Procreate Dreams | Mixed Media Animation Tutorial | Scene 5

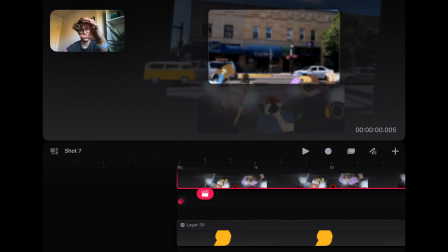[12:27]
I had to get rid of that background, and then blurred it like always, because it's not the main focus of the shot.
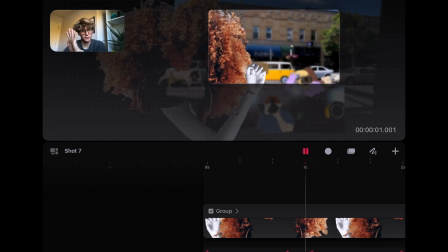[12:42]
And then the lady's hair is so much closer because that's kind of how the camera would act.
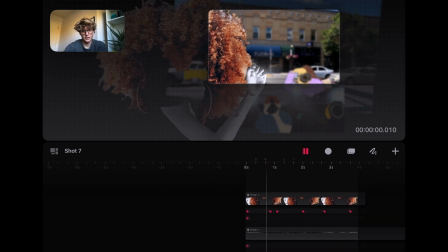[12:46]
So you get this shot of the van riding past, and then the cowboy coming back into frame because she sees him and he sees her, and that's when they make that eye contact
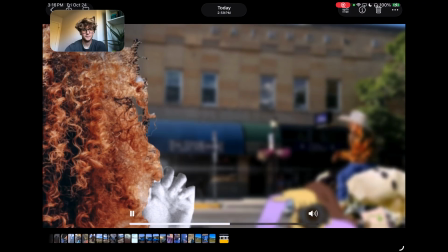[12:58]
that we saw here, right here. So he comes back in, he sees her, she sees him,
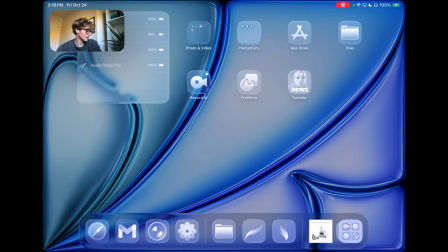[13:09]
and then they take off, and that's just kind of the joke that we get there. But you can see my camera roll. I'm a window washer, so if that makes you feel good about yourself, then good.
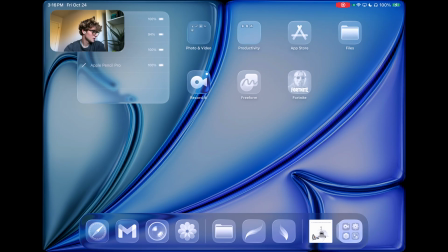[13:28]
Yeah, I don't know. I guess we can break down the shot of them riding off.
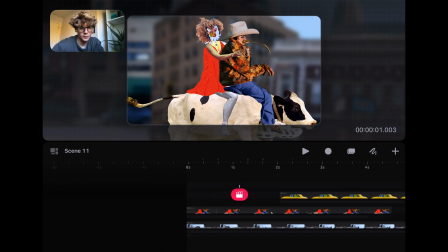[13:38]
So we've got this. This shot
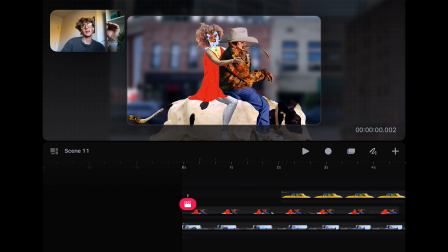[13:45]
took me a long time to figure out because I wanted it to look like the camera's following them, and then I had to figure out some way to transition into having some way of saying like presenting sponsors. And originally I was going to have it
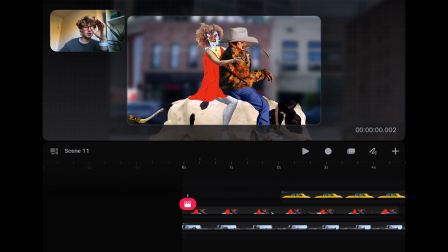[14:01]
a steady shot with these 2 riding past the shot, and then I was going to zoom into a billboard of the movie theater or whatever. But I had already zoomed into a billboard previously, so I had to figure out a different way.
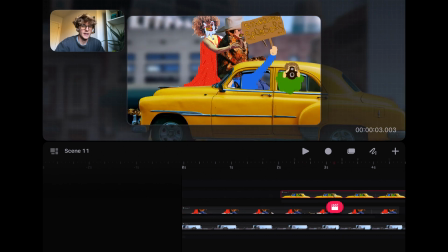[14:14]
And so that's when I came up with this idea of following them, and then as a car passes, having the camera switch.
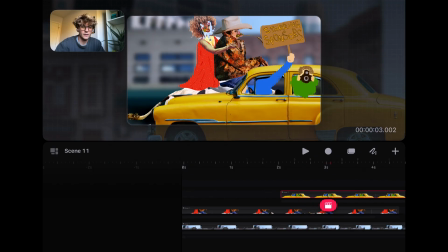[14:21]
And it took me forever to figure this out because you have to kind of nail it perfectly so that right
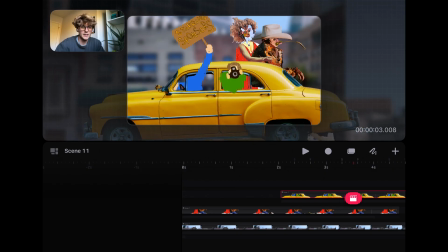[14:27]
when you have that moment of them passing each other, you got to switch the angle.
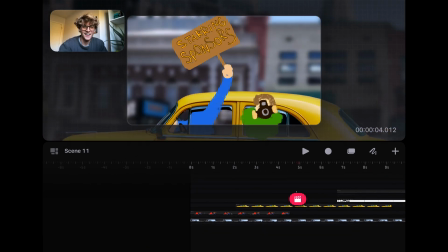[14:34]
Which, as you can see, I didn't do the greatest job of because we still get a bit of the tail in that shot as it zooms in.
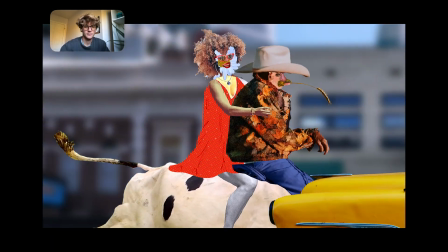[14:44]
But overall, I think it worked pretty well. So he hits and they pass,
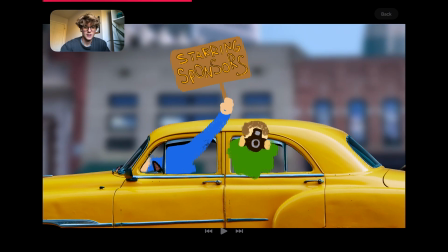[14:51]
and then we zoom into that guy's sign while the other one is taking the photos out of the picture because And again,
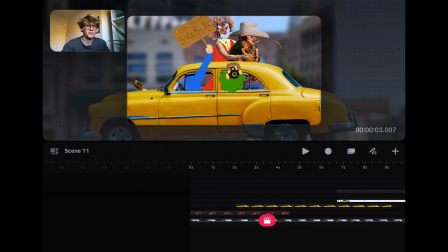[14:59]
he's the paparazzi, and yeah. So I guess he would probably be facing the other way taking the pictures, but let's not even think about that.
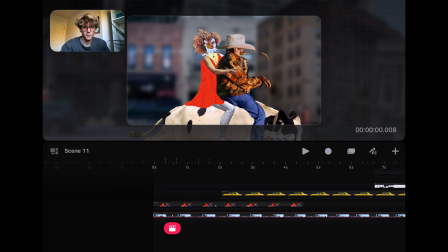[15:10]
But for for her dress, you can kind of see.
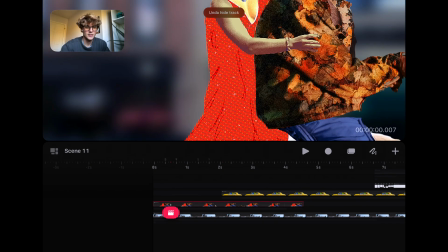[15:17]
I actually don't know how this happened, but the lines of the dress stay in the same spot,
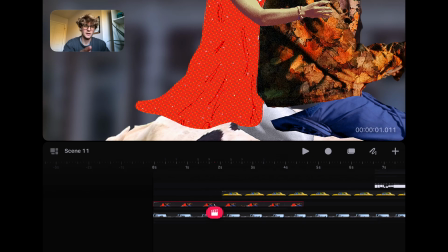[15:24]
and I believe that's because I've used those lines, those shadows, as an overlay, and so the overlay stays, but the dress moves. Um, that's not. I don't know. It created kind of a fun thing, but it is weird. And then
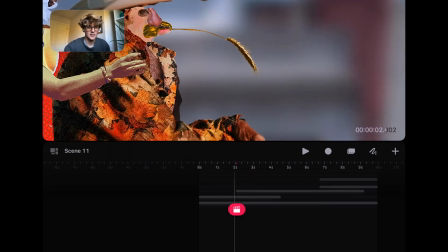[15:44]
we got his hay stick, which animates just animates from an anchor point from in his mouth.
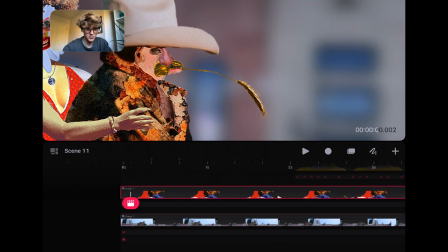[15:51]
I can show you that.
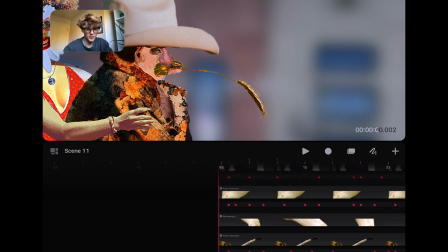[15:57]
Where's our cowboy? Here he is.
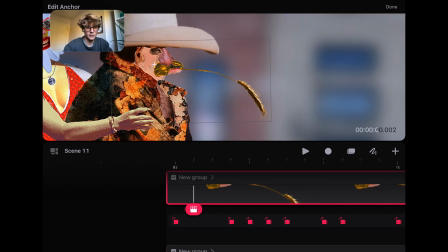[16:03]
So you can see when I click on that, you'll see the anchor points in his mouth, and then you just use that perform tool and grab a corner.
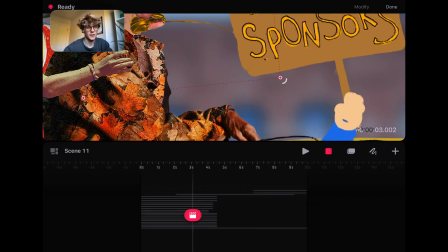[16:13]
Oh, I'm making it bigger,
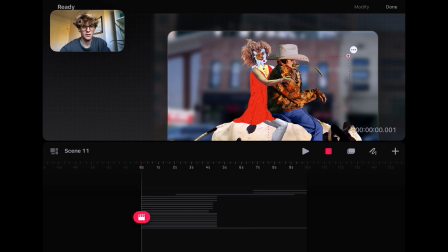[16:16]
but you can shake it around as much as you want, and then I can just shake him around as well.
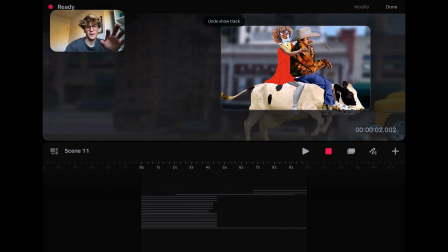[16:27]
And so just following the beat of the cow's footsteps there.